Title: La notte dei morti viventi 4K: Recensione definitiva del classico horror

al di là di questi aspetti narrativi estetici, narrativi estetici mi riferisco proprio ai personaggi a come sono rappresentati c'è una caratteristica cinematografica invece molto potente che rende questo film piuttosto inquietante che aiuta il film ad essere inquietante al di là del fatto che ci sono dei morti che infestano la terra e ti rincorrono ed è dato dal tipo di inquadrature Adesso voglio farvi vedere un po' un pezzettino di film Magari se con l'audio basso Così capiamo insieme
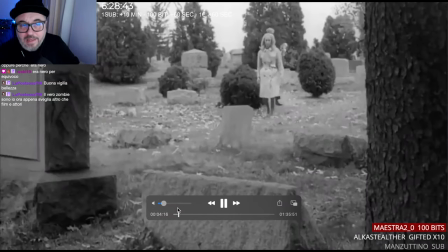[12:09]
Che tipo Allora il film è caratterizzato da due tipi di inquadrature Una con la telecamera
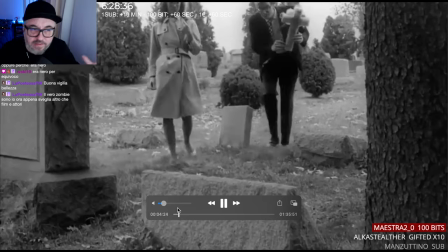[12:18]
Poggiata su un cavalletto Quindi statica, fissa Stabile Quindi un cinema
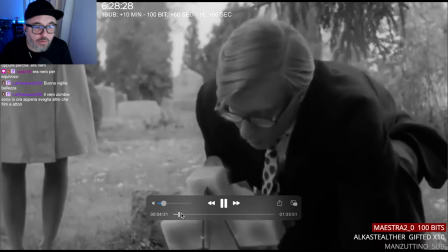[12:26]
Più classico Come potete vedere qua e altre inquadrature
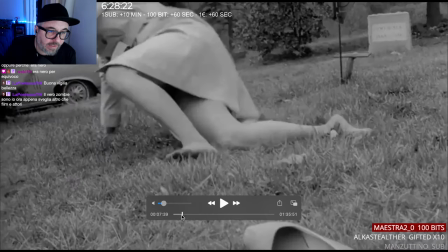[12:30]
dove la telecamera diventa una telecamera a spalla, quindi una cinepresa a spalla.
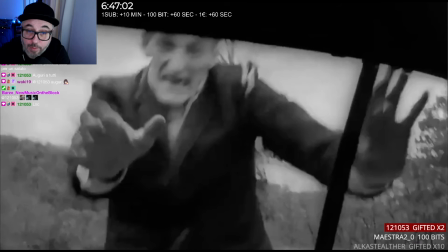[12:39]
C'è una scena qua che aggiunge una sorta di realismo a quello che sta accadendo, che è lo zombie. Ecco, questa è un'altra caratteristica che non si vede spesso negli zombie moderni, cioè prendere un oggetto e utilizzarlo per fare qualcosa.
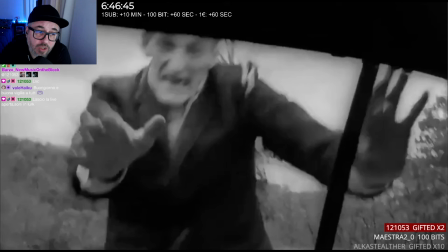[12:56]
Qui lo zombie raccoglierà un mattone, un sasso e cercherà di sfondare il vetro, ma la cosa interessante è che non lo sfonderà al primo colpo, cosa che nella maggior parte dei casi un regista avrebbe scelto comunque, cioè lo zombie piglia il sasso e spacca il vetro.
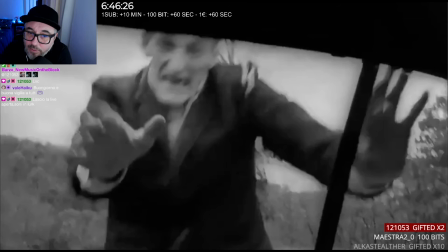[13:16]
No, qua rimane quell'imperfezione, quell'imprecisione che la vita reale ha.
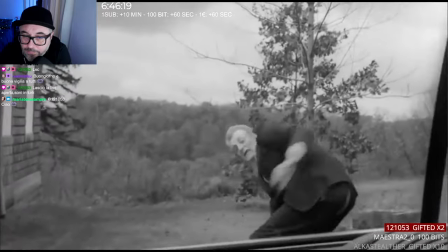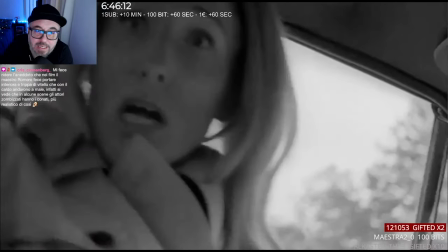[13:31]
Vedi? Non è una cosa immediata, lui non è che prende e spacca il vetro. E c'è dietro un lavoro. Quindi è una cosa molto particolare che dona tantissimo realismo al film. Poi, adesso vi faccio vedere due caratteristiche importanti.
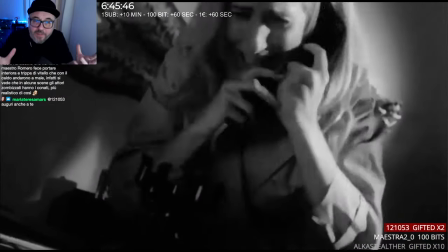[13:50]
Il film ha questo, nei momenti in cui la telecamera diventa una telecamera a spalla, una cinepresa a spalla,
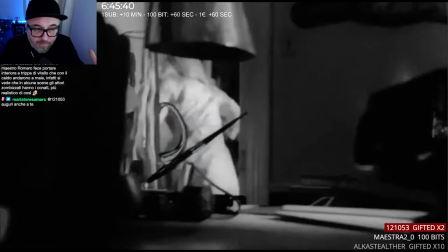[13:58]
guardate come gli assi si inclinano in continuazione.
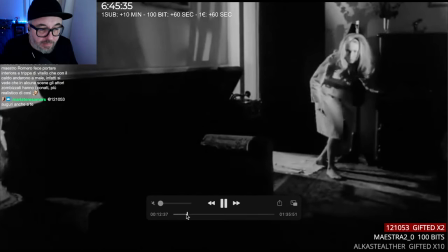[14:03]
in questo caso abbiamo visto proprio guardate come
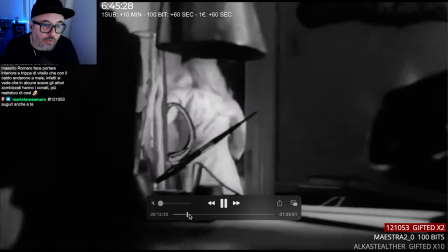[14:09]
come si inclinano continuamente e alcune inquadrature addirittura sono dal basso e dall'alto in modo
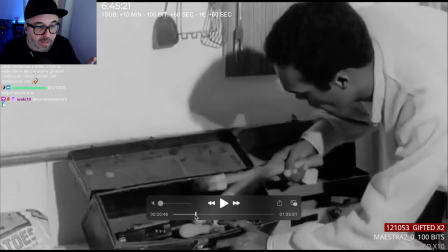[14:17]
adesso qua la situazione si è calmata però se noi andiamo su adesso la
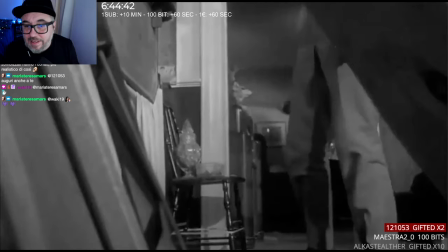[14:22]
cerco ecco guardate questa inquadratura dal basso questa
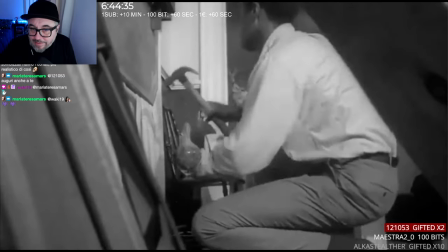[14:27]
inquadrature con questa diagonale fondamentalmente perché è una diagonale da terra verso quasi l'angolo opposto del
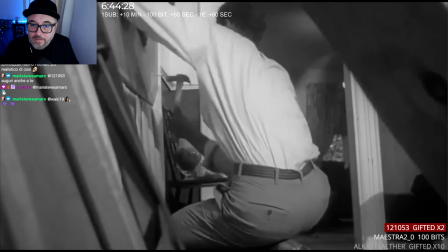[14:36]
soffitto vedete il soffitto nella parte qua ecco
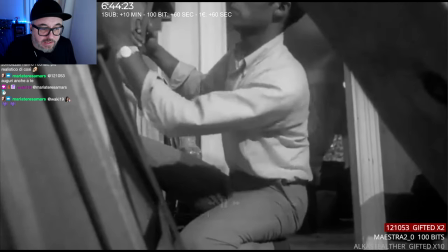[14:41]
sembra una diagonale che va fino fino a qua ecco queste inquadrature soprattutto quando ci sarà
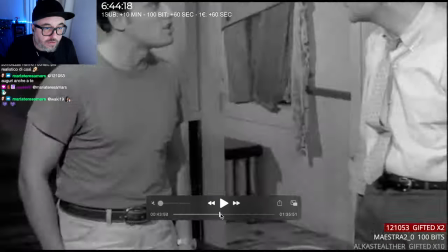[14:46]
l'invasione adesso ci vado scusate ci sono le interiora
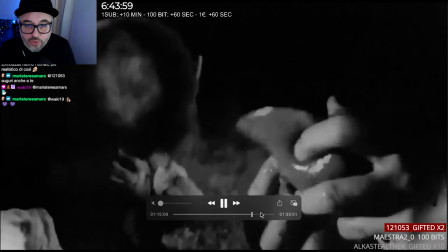[14:51]
ecco questo qua il primo film dove vengono divorati